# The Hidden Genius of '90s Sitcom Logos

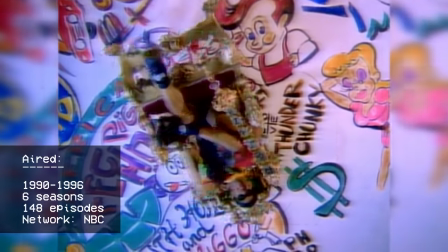For the Fresh Prince of Bel-Air, the logo echoes the whole fish-out-of-water narrative of representing this streetwise kid thrown into
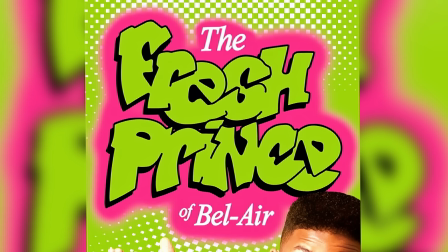this upper crust environment by juxtaposing that graffiti style lettering for Fresh Prince with this traditional serif typeface used for Bel Air.
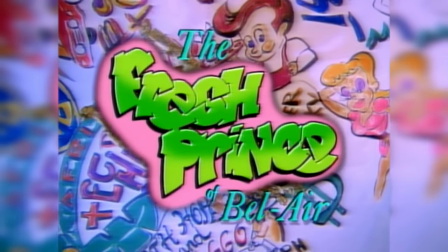It was a rather groundbreaking design in many ways being one of the first mainstream
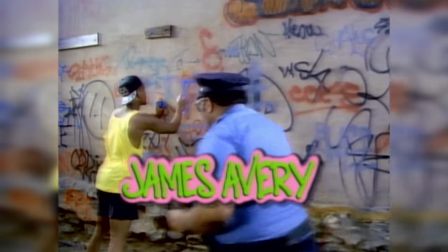shows to incorporate a graffiti and hip-hop aesthetic which you can also see in
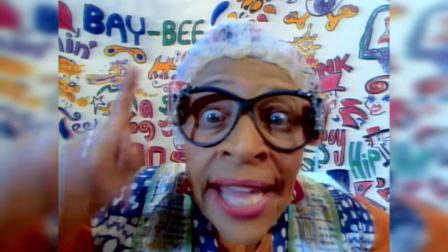the opening title sequence which was more inspired by Will Smith's music videos
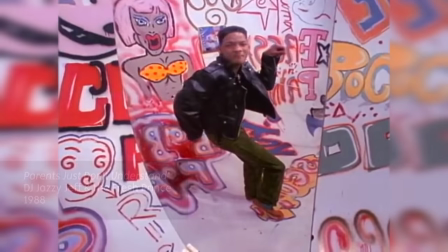at the time than it was by those traditional montage sequences you'd
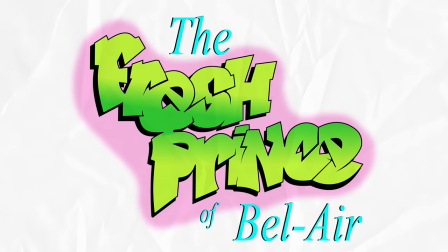see at the opening of other sitcoms. However, if we look a bit closer, the execution of the design has some problems.
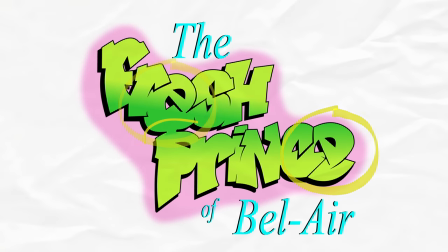The E's in Fresh and Prince are a little over-tilted forward and the counter of the P in Prince isn't great.
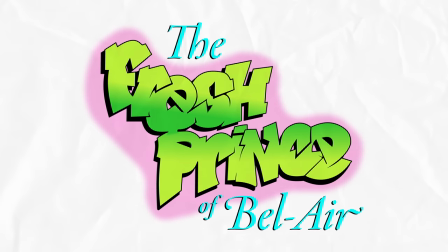The serif font for Bel Air could also have been slightly more of an elegant choice.
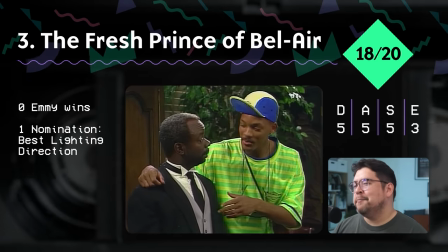These points might seem nitpicky, but these are the small details that prevent it from getting a perfect score.
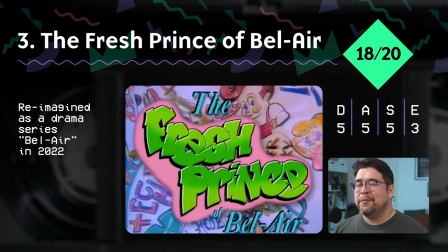The artist behind it probably wasn't a true graffiti artist, so with a more polished execution, it would definitely be S-tier, but nonetheless, it's an absolute milestone in terms of 90s sitcom logos.
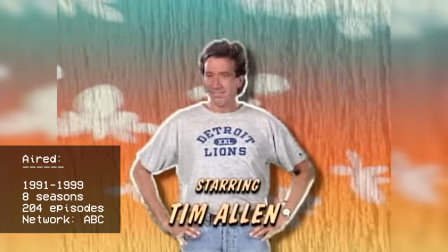Home Improvement could scarcely be more 90s. I mean, the premise is around a cable TV host and this family.
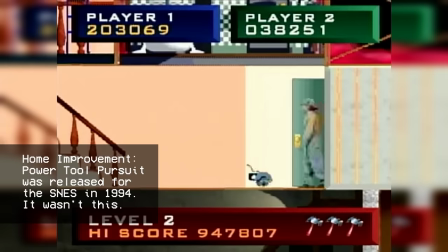But before diving into what I really love about this logo, I want to dispel a common misunderstanding.
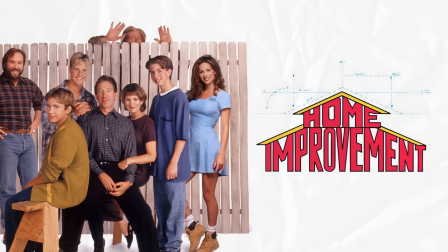A logo isn't necessarily better because it's visually representative of what it stands for.
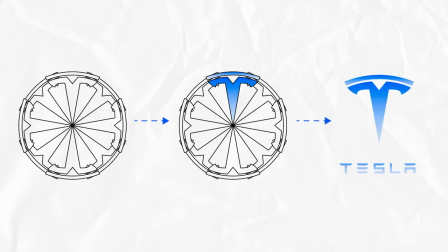This is really reductive thinking. It's not just make thing that looks like other thing.
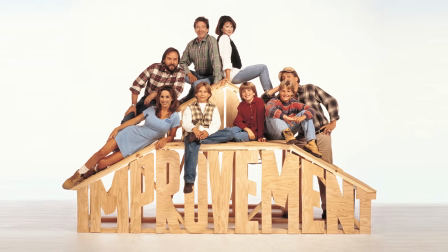So yes, the Home Improvement logo is shaped like a house, which fits for a show based around the home renovation theme.
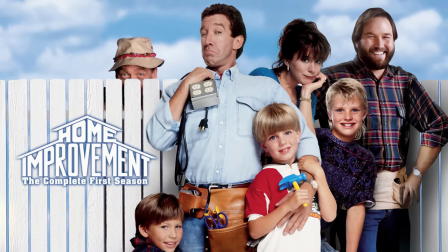However, the genius of the logo is really in the execution and its integration into the show,
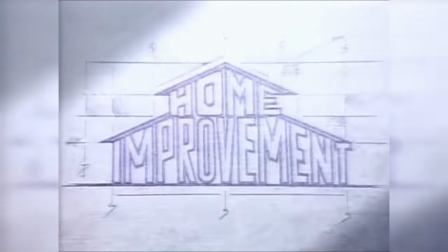especially that opening sequence. Like, no other logo on this list was woven into the opening credits quite like this.
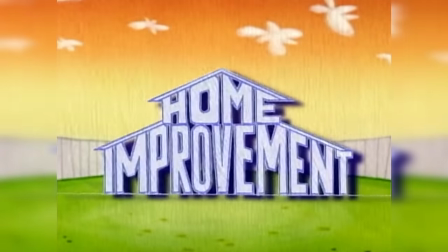The opening titles are just a charming blend of stop motion and early digital animation,
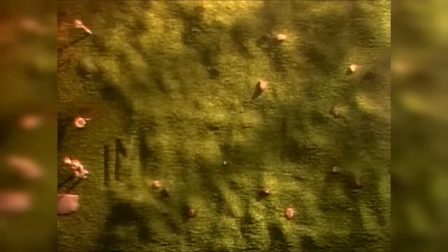which perfectly encapsulate the characters in the show and its overall style.
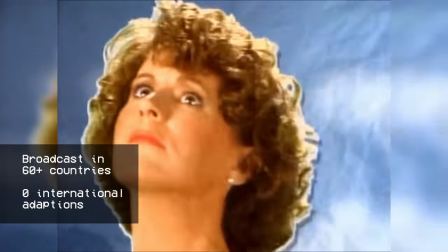And a big part of that is the logo being reconstructed and different materials that kind of reinforce that theme.
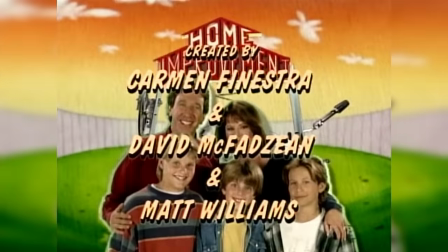It always brings a smile to my face, which I can't say about watching any of the other opening credits to these shows.
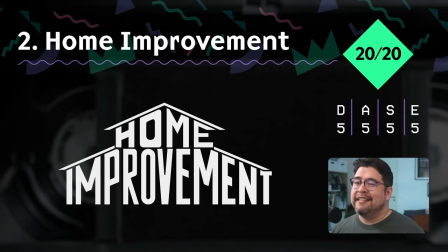Overall, across all of the different scoring metrics, it's getting a top mark. I just don't see there being a better version of this idea as a logo. Hence, I have to say that there is almost no room for improvement.
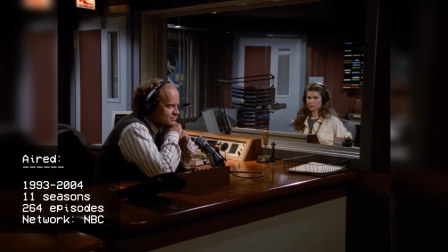Something we've seen less of in American sitcoms since the 90s is diversity of location.
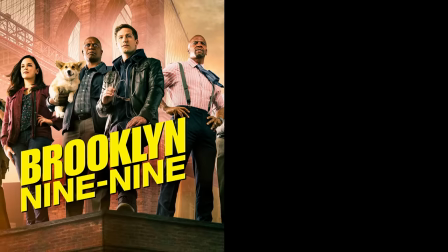Like, it seems the majority of shows are set in New York and LA, and there's certainly some of those in this list.
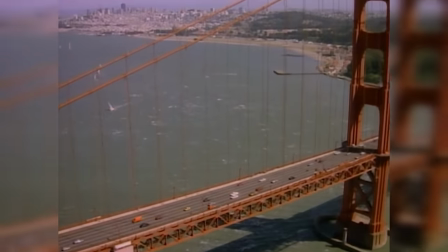But also we had Full House set in San Francisco, we had Home Improvement in Detroit, and of course,
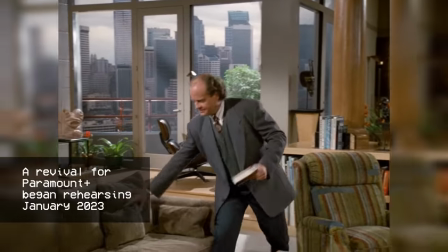Frasier really leans into its setting of Seattle, not only being name-checked in the closing theme song,
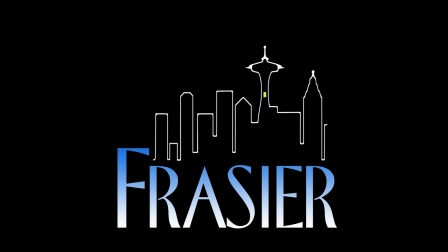but forming the basis of its logo. This creates an opportunity for some fun Easter eggs to be thrown into the opening credits using the skyline,
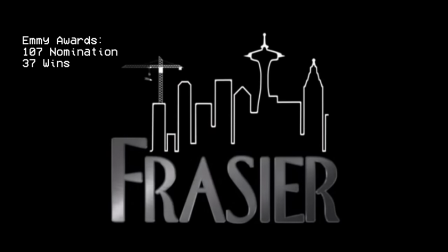but the overall effect is actually quite sophisticated, especially when in combination with that great typography.
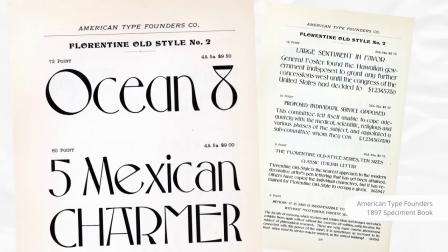This is a typeface called Florentine, which was designed in the late 1800s, but was really the perfect choice for Frasier.
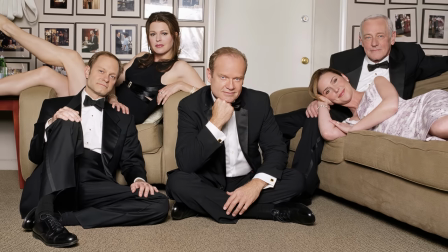It encapsulates that sophisticated image that the characters Frasier and Niles want to cultivate and project.
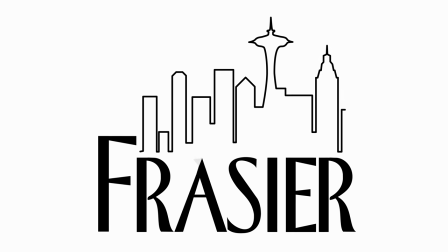The only modification was to standardize the A for better readability. The logo for Frasier gets top marks.
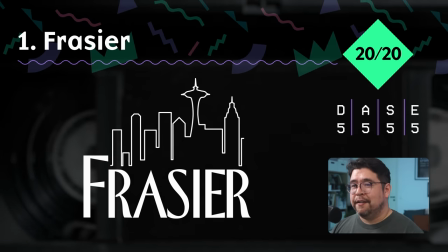It's a perfect blend of sophistication and fun, capturing the essence of the show itself.